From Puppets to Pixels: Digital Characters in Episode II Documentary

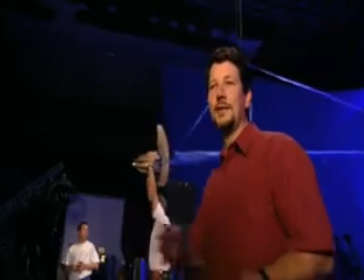It's, you know, what we had before was fine for the shots we used it in, but it wouldn't hold up for what we need to do with it this time.
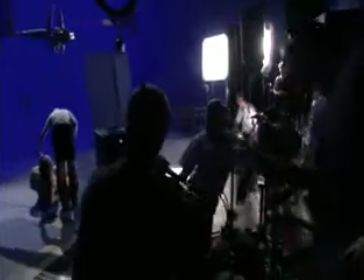So I'm going to see just what kind of shots can we do with these figures and how hard can we push it. We're starting to rough in Yoda in the kids. Right. I mean, here he looks like he's walking a little fast.
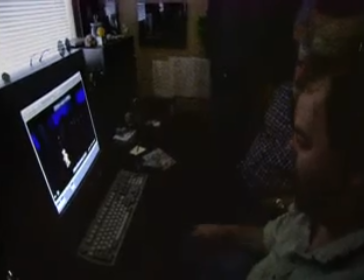Yeah. It's better if he's a cranky old man. Cranky old guy. Frank said, I should also be thinking about how sore he is. He said when he was puppeteering it, he always was concerned about Yoda's back and his neck hurting and his feet hurting and all that.
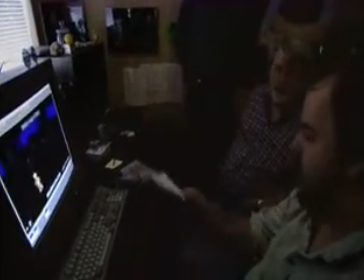And he's this old 800-year-old guy. And he said that I was making him look like he was only 400.
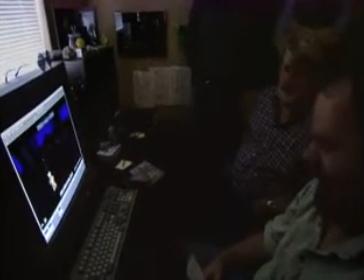And so. I agree with that. It was like a day over 403. 403.
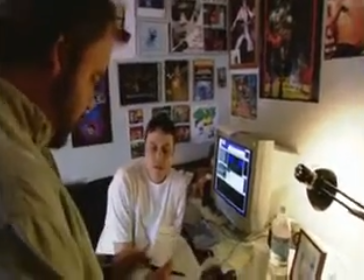So I showed your Yoda in progress, JTT220A.
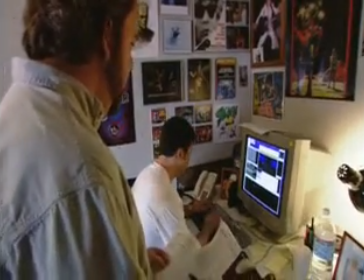Yeah. You showed that? Yeah, I did. Because I wanted to have the discussion with him about Yoda's speed and how far he was walking and where he was getting.
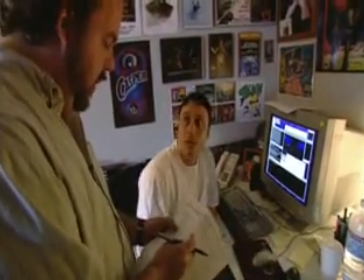Okay. He felt that the speed was okay, but he does want us to finish his walk and then sort of do that. You know, it's been a bit of an effort to get across the floor. Okay.
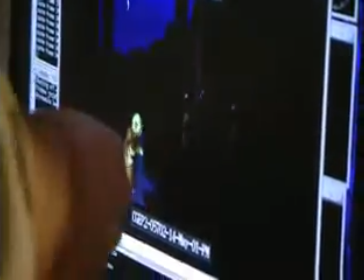Just try and get a little, probably in this walk, since we're now going to see him walking towards us, a little less bounce in him.
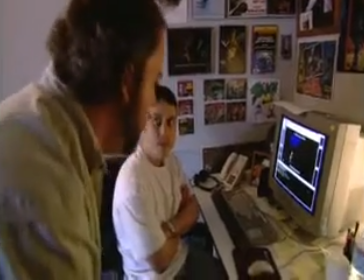Okay. And then when he gets there, let's have a little bit of a recovery, which we hadn't done before, simply because there was no breathing.
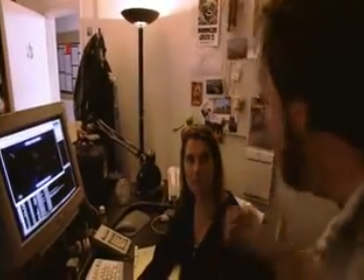So we're going to go ahead and do that. But he can look here and then look there and then look there if you wanted. But we should, when we move the eyes, we should move them and then lock in on a kid and then lock in a kid.
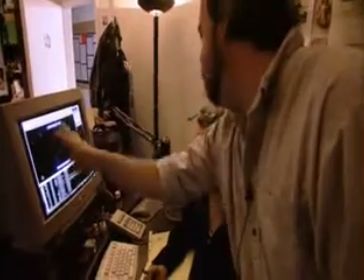All the kids are off screen. Okay. But he felt that where you're going with the shot was right.
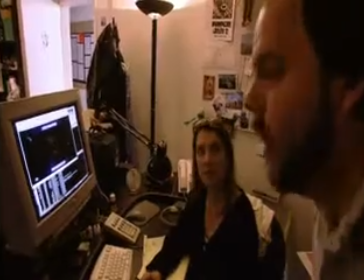He just felt some of the actions that you were doing with the head in terms of turning were a little too young.
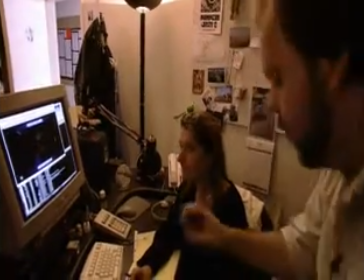Okay. We should probably try to slow them down a bit, and I would put a little bit of bobble in them as he moves across.
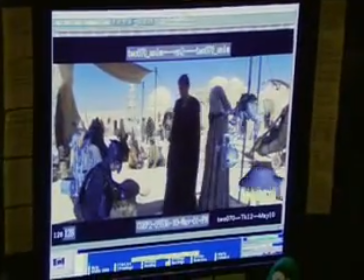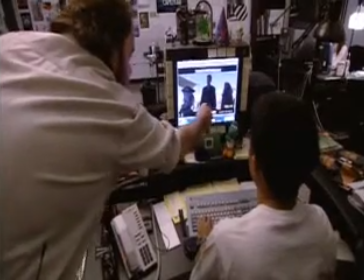Okay. Keep them the same speed, and we'll walk them through. Okay. Alrighty? Rest of it's working fine. It likes everything else, but we just want to make sure we get that dealt. Alright. Alright? Thanks, buddy. A lot of the last movie was a single character, Jar Jar, following the Jedi. In terms of 2001, those were pretty easy shots. They weren't at the time, but this time, whenever we go to see digital creatures, they tend to be a lot of them. So we're moving up towards something like 50 or 60 animators by October, and we'll run with that big crew from October to February, and then we'll do the rapid descent, which we did last time as well. Hey! How was he? 350. You got a final on the performance and the sim and everything.
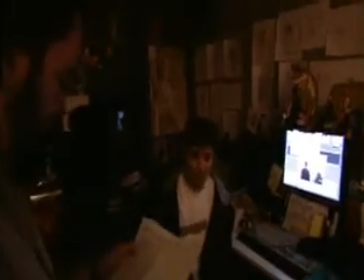KMJ 350. Ah, done. Just like that. See, I've come bringing happy news. Cool. And then there's another Tom Lee shot I want to give you.
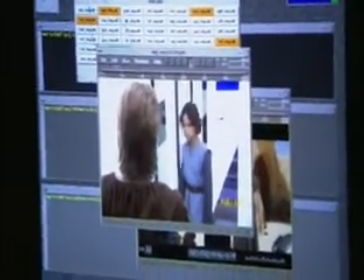The big walk in. Okay. This one. Right here. Yeah. We'll use the same walk that you have.
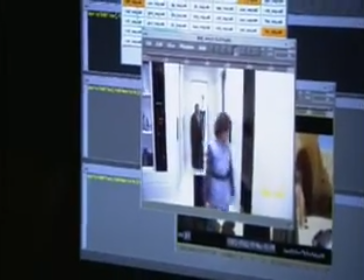She starts from a stationary position. Okay. She follows Obi-Wan.
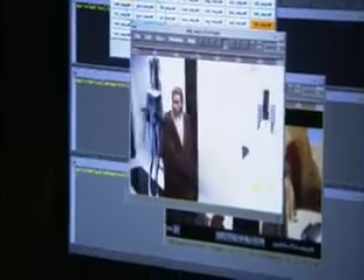You may have to adjust the speed in that section. Right. Alrighty. Okay, cool. I showed the JTT 120 shot to George this morning for blocking. He felt that the trajectory where he's walking is fine. Okay.
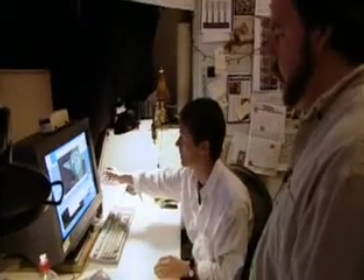Overall, his comment in terms of all the Yoda walking shots was he felt that we need to make him look older, that he needs to have a little bit more labored in his walk. Sure. You know, when he gets going, might be a little slower as he gets going, and then probably less bounce in his step.
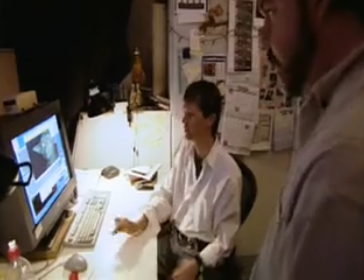Okay. And is that for 100 too? Yeah, anytime he's moving.
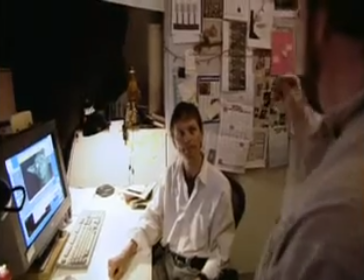Basically what Frank Oz told me was anytime he moved the puppet anywhere, when he got to the end of it,
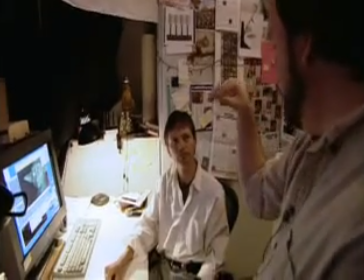or end of its movement, he would put a little breathing in, like it'd been a bit of an effort for him to get there. This is a marathon. You really have to think of it that way, and I have to coach the crew on that because a lot of them come on and they're used to working on commercials and they got 6 or 8 weeks and they're like, they pound on it and they're done. Well, that's not this show. You're on it for 12 months and you've got hundreds of shots, not 50 shots.
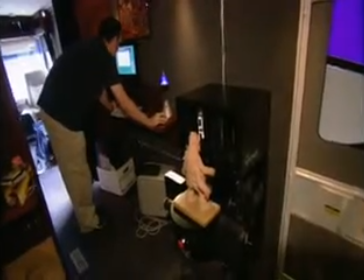Right now we're scanning maquettes.